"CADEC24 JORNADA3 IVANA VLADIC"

Pues entonces imagínense con cuántos elementos de estética visual nosotros podemos crear una atmósfera que tenemos en nuestro alcance.
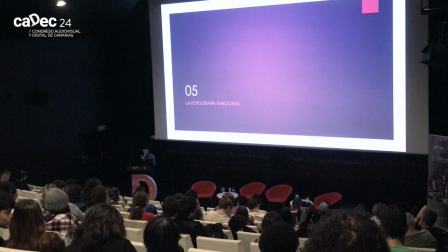[38:45]
Por ejemplo, sistema de encuadre, sistema de iluminación, uso de óptica, filtros, encuadre, no sé qué dije, qué no dije, sí, movimientos y mucho más. Y también escribí aquí que fotografía tiene que ser funcional.
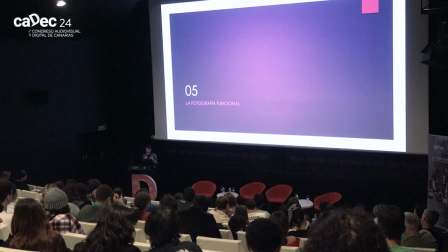[39:04]
Por ejemplo, no nos vale mucho una fotografía súper atractiva que no sigue y que no apoya la historia. Hay que tener un estilo, pero estilo siempre tuyo mismo tiene que apoyar y acompañar la historia. No tener un estilo que se reconoce tu estilo de... Aquí puse unos varios...
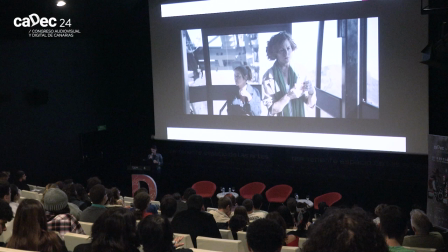[39:30]
planos de que esto era la primera película que hice aquí en Tenerife, un corto que por dirección de David Désola, un director que escribió, que es guionista de Hoyo, que fue nominado de los Goyas,
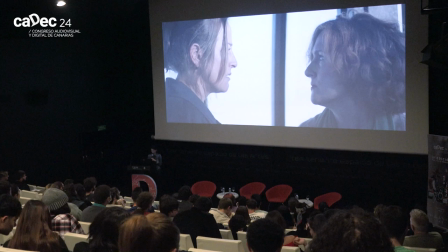[39:44]
también una persona maravillosa. Aquí hicimos, por ejemplo, unos planos en una... Todo el trabajo se hizo en un teleférico aquí en Teide. Fue muy, muy difícil rodaje, bastante difícil, pero también una experiencia distinta. Para mí, primera vez en Teide, grabar con arriba, abajo, con una Easy Rig todo el rato,
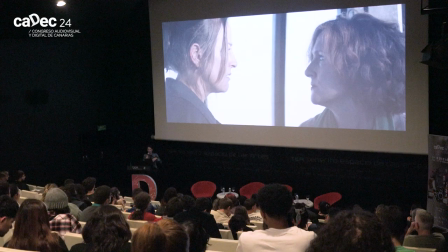[40:09]
con una cabina donde había 20 personas, sonido, todo equipo tuvo que estar allí. Y también sin abrir ventanas, con muchas reflexiones, y cada vez cuando bajamos y subimos para repetir, tenía una náusea brutal, pero nada, que aguanté así,
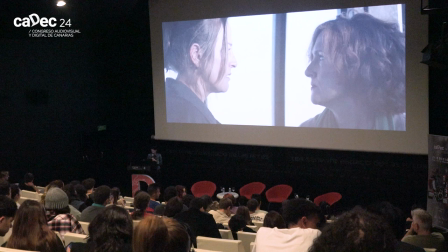[40:28]
Pero un trabajo, por ejemplo, aquí puse este, cómo podemos, por ejemplo, nosotros con dirección de fotografía provocar unas emociones indirectas que no obvias. Por ejemplo, esta línea vertical, ponemos que estas dos mujeres en un momento se encuentran
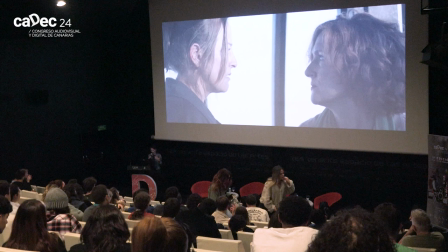[40:49]
en una pelea, así se enfrentan una a otra, enfrentan una a otra, y luego aquí, por ejemplo, lo componí aquí para como separar el espacio donde están ellos.
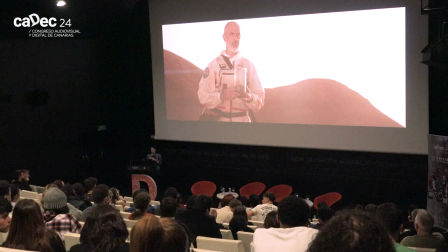[41:05]
Esta es esta película. Esta película, por ejemplo, lo puse como un ejemplo, cómo se puede distinguir dos periodos. Como, por ejemplo, normalmente nosotros solemos distinguir estos dos periodos, pasado y presente, con color. Normalmente se hace así. Yo propuse al director que mezclara óptica
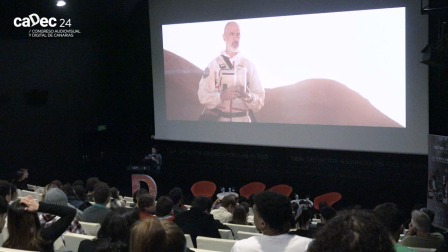[41:36]
para presente una óptica y para pasado otra. Y eso funcionó bien, porque esto es una película donde un niño, cuando es pequeño, vive en la tierra y luego con su familia se mueve a vivir el Marte, como esa. Y ahí empezar nueva vida, crear nueva vida. Y esto grabamos en Fuerteventura, y eso como fue el Marte. Utilizamos este color rojizo un poquito y unos filtros, ponemos que se siente aquí una atmósfera de incomodidad,
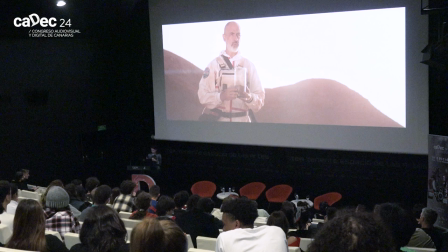[42:16]
que como que no hay aire, que es muy así, no es muy a gusto trabajar allí. Vivir aquí. Luego utilizamos óptica anamórfica, que tiene este flare un poquito spacey, horizontal, que no lo solemos ver en la vida normal.